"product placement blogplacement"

And by time, I mean history, our notions of the past, our notions of the future, so that we see a product in a film that's allegedly about the 1950s, and it gives that product an inevitability,
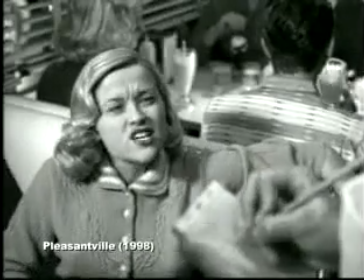as if it was always there.
I guess I'll have a salad and an Evian water.
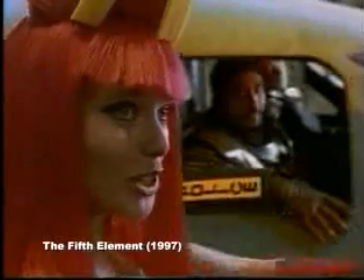Or we see the same product in the future, in a futuristic movie, as if it's always going to be there.
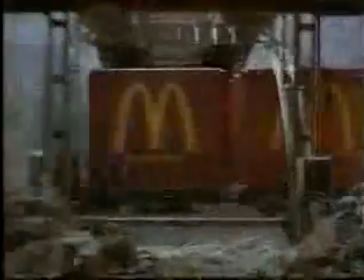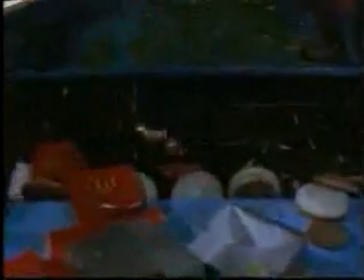There is a kind of tradition of mocking product placement.
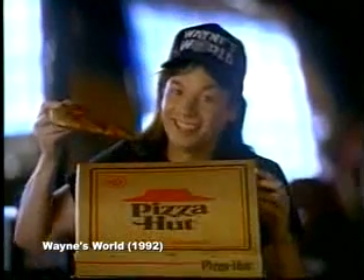Contractor, no. I will not bow to any sponsor.
Interestingly enough, none of the advertisers are taking offense.
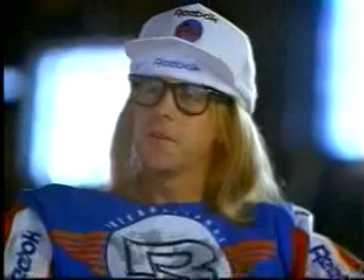Nobody's really hurt by this satire. It's toothless satire.
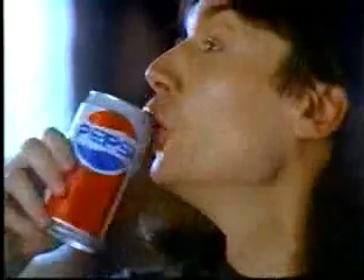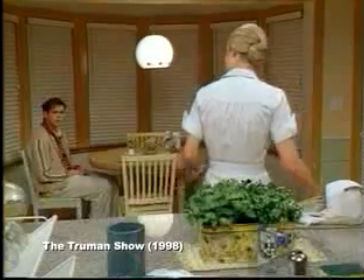You know, even in a film like The Truman Show, which has various spoof placements put throughout the film.
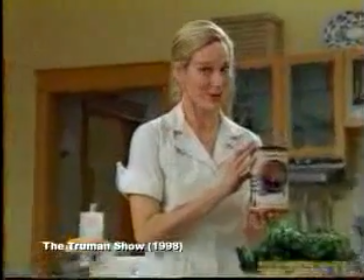Why don't you let me fix you some of this new Mococo drink? All natural cocoa beans from the upper slopes of Mountain Nicaragua, no artificial sweeteners.
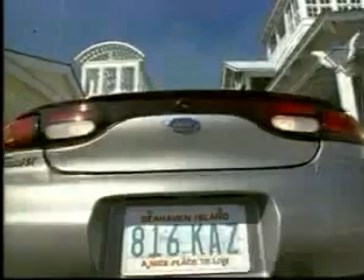What the hell are you talking about?
They kind of serve as a smokescreen because there actually is a paid placement in the film for a Ford Taurus.
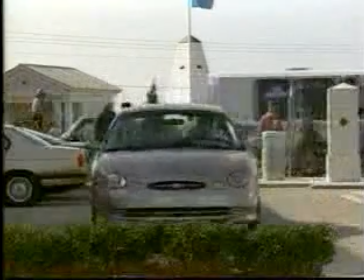And so these spoof placements kind of take away from people's awareness that there are real placements in the film. The defenders of the practice say over and over and over again that it's more realistic to have products placed in the frame than not. There's a very big difference between a world of products that looks like the world we live in and the world of products that's based on placement.
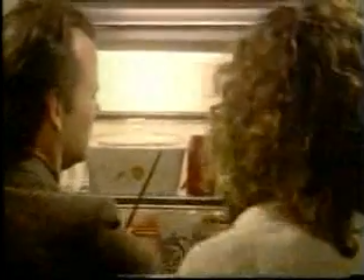Placement is very, very unrealistic because it is a way for the products to look as glamorous,
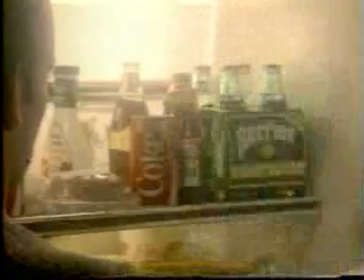as heavenly as they do in a TV commercial. And that's not the way life is.
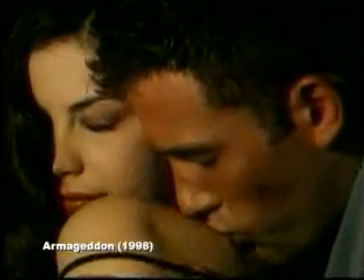A movie like Armageddon, for example, has a love scene between Liv Tyler and Ben Affleck
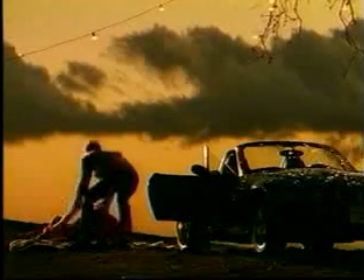in which the setting sun sort of shares the frame with this lustrous new BMW.
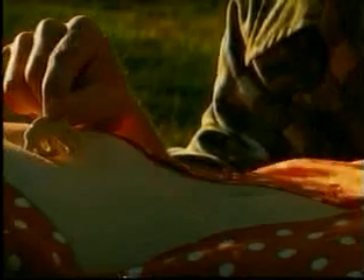And we also see him cutely walking animal crackers over her luscious body.
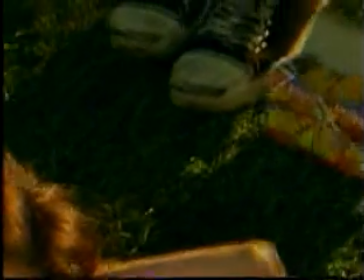Well, that's something you see in advertising all the time, is the sexual allure gets kind of deflected onto this thing you eat or drink.
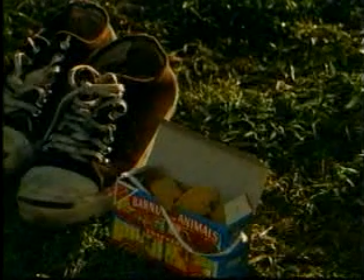That's a pure advertising moment because it's so reductive.
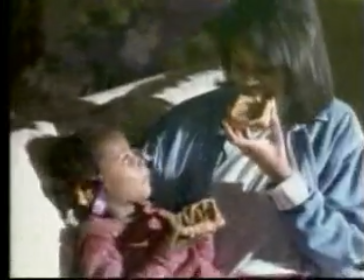What advertising suggests is that products, commodities, are the agents of love, happiness, success.
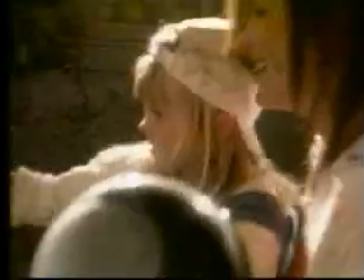Big or small, you give your all. Moms like you choose Jim.
Now, when the movies start taking over this function, advertising and products move to center stage in these very powerful narratives.
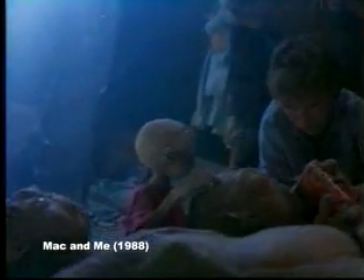An early example of this is Mac and Me, in which the space aliens are revived by Coke.
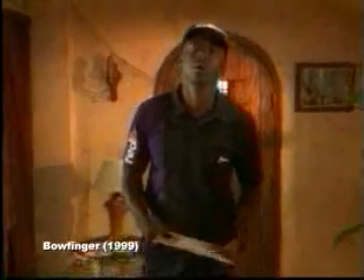A more recent example is Bowfinger, that ends with FedEx delivering the contract of a lifetime to Steve Martin's character.
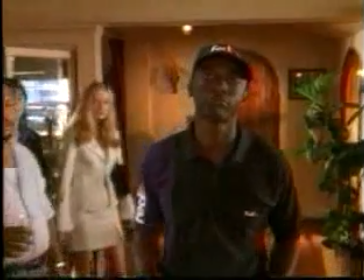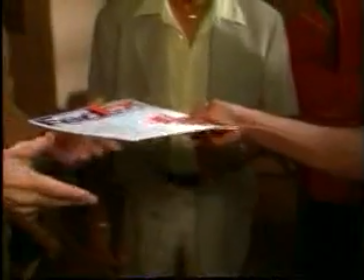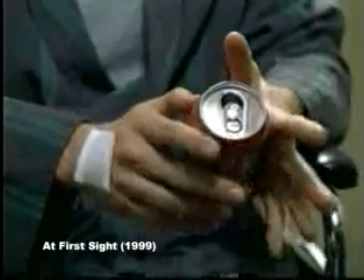And it's not just scenes. Products now actually provide the emotional core of films.
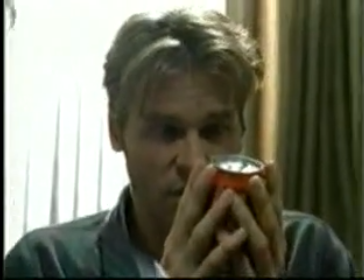In At First Sight, for example, about the life of a blind man, the first thing he sees is a can of Coke.
It's a can.
This kind of corporate investment is illustrated really well in a film like Happy Gilmore,
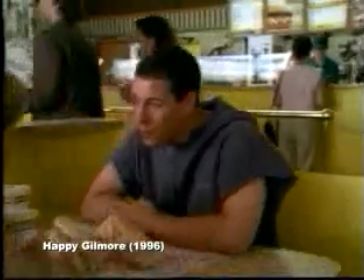in which Subway actually becomes the agent,
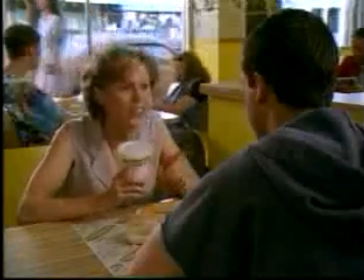the protector, the provider who helps the Adam Sandler character save his grandmother's house.
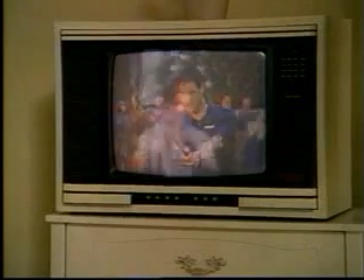Talk about a hole-in-one. Subway sandwiches will drive away your hunger.
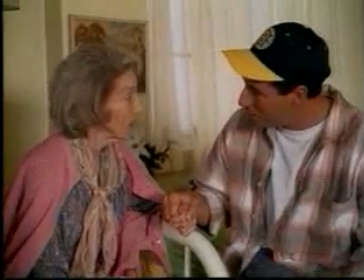That commercial put us up to $275,000. Let's go get your house back.